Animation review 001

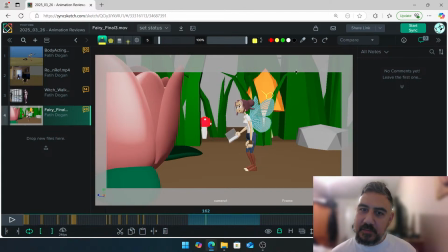3971s
Even I can't read that. Cool, let's add a blink there. And when you do look down, make sure you have the head follow as well. At the moment she's looking one direction, and you want to make sure like the head drags afterwards and rotates in the direction that you're looking at.
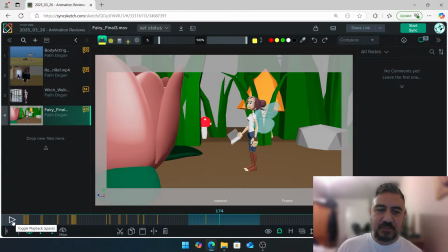3990s
It doesn't have to be a lot, just a little bit. And across here as well, just keep a track of the elbow. There's a few clicks and pops. That just means you need to watch out for the arcs of the hand.
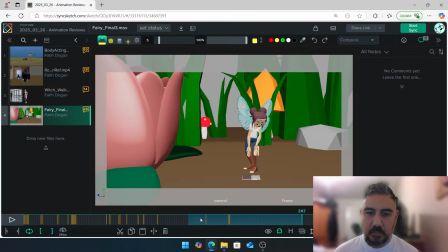4008s
Okay, I want to see a bit more of that area to see what's happening. I think what's happening is you go into that pose and then you come out of it straight away. What you need to do is,
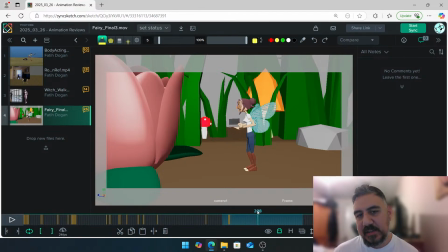4024s
we need to stay here for a split second, because you go, next move. It'll be nice to have,
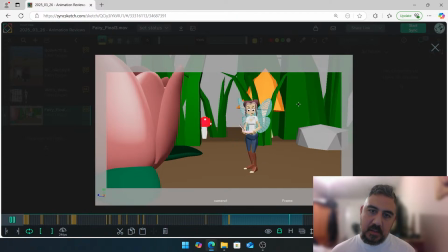4033s
just a beat of a pause there. I don't want to extend your shot though, that's the thing. It just feels like it needs a bit of a beat.
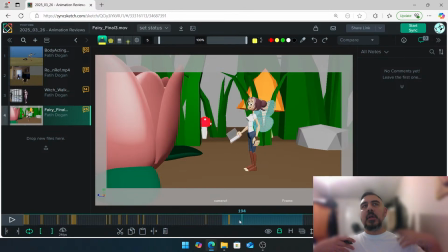4045s
And one last thing, when you lean forward and you just like exhale, I would expect your body to overall go down.
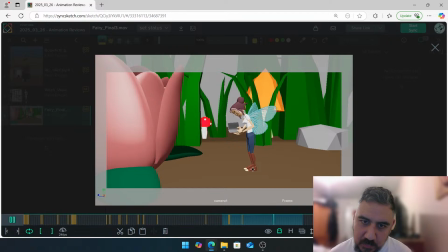4052s
Not a lot, but just the hips at least. And we don't really have any up and down on the hips around there, so it'd be nice to add that as well.
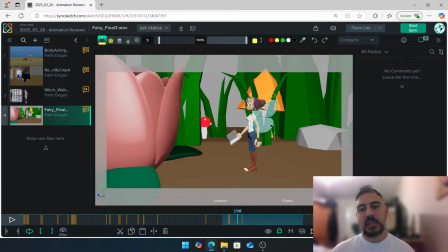4061s
Especially when she inhales, the hips go up, and then when she exhales, the hips go down.
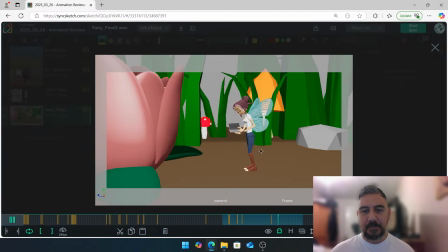4068s
Yep, at the moment it's kind of like locked here. Cool, I think that's that.
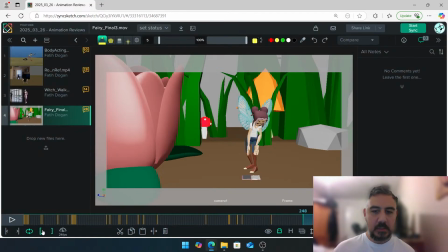4073s
If we add that there, it's going to feel like it's going to add on to what you have already.
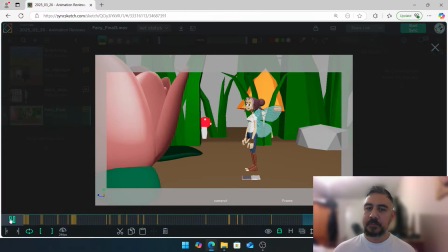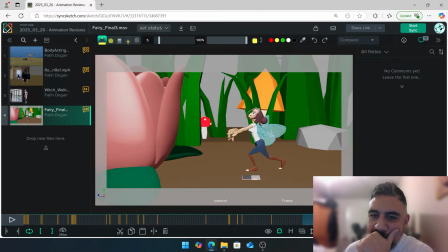When you're going back, it's great, but then you hit this wall here. So it doesn't mean you need to keep going back all the way here, but if I do this,
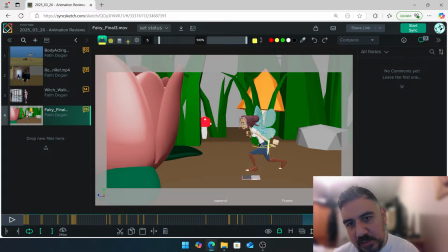4106s
it'll be nice to just push through and then come back in again and slow down here. So it doesn't feel like I've hit my, it doesn't feel like you've pushed yourself to your limit and you can't go any further and you stay there and then you move forward.
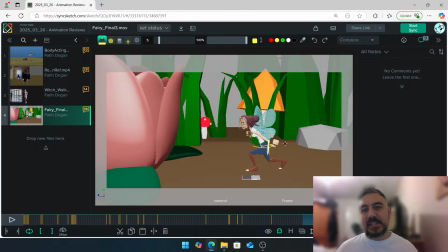4120s
Just keep pushing a little bit more. It's just have like a moving hold, ease in. So your translation backwards in your graph editor will be like this. I'm going back, and then you stop and then you come forward. However, it'll be nice to have something like this.
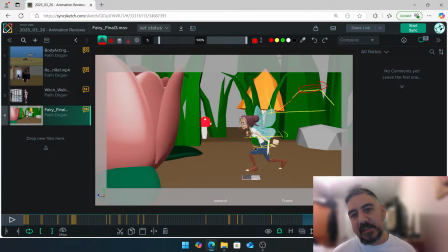4135s
There. That little area there is going to help your character feel alive when you're going back. And it doesn't have to be a lot. It just needs to feel like this area. She's filling that area. And then even when you're going up, maybe just like push through with your arcs and come back.
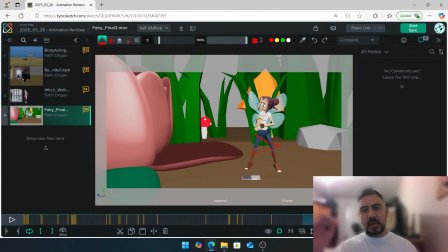4154s
It feels sometimes a little bit linear. And we can just add some curves in there for your arcs to feel a bit more stronger. Cool. Do we have Peyton if she had any questions?
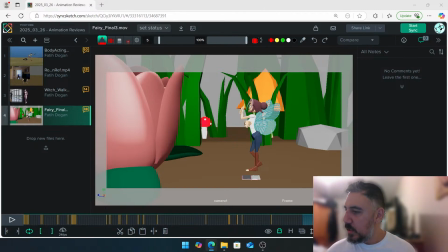4169s
No? Alright. I think that's going to be it. Let me just take one last look before I wrap up with this, guys.
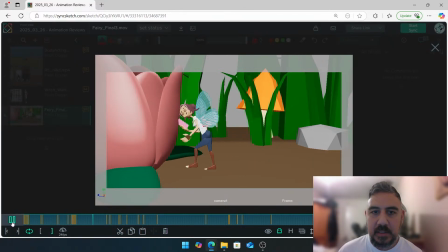4178s
She comes in, bang. Huh?
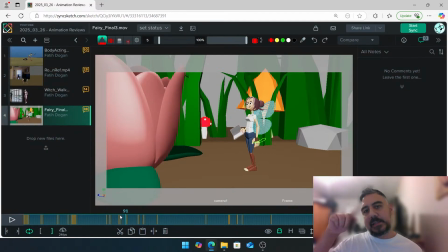4183s
Yeah, just overall, like the eyes, let's just have them a bit more with intent. So rather than I'm looking up, I'm looking down, it's more of a just a little bit more sharper, to get from like looking up here to looking down here with a bit more intent.
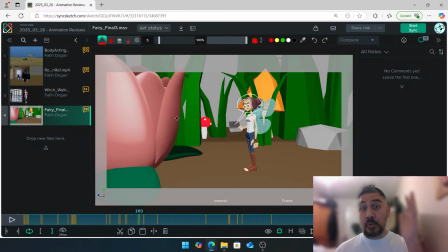4200s
That's going to really help. And when you move the eyes a frame or two later, if you follow the head, that's going to really add on to what you already have. And let's add some blinks. Her eye's going to dry. I know she really wants to look at this "you shall not pass" flower, but she wants to pass.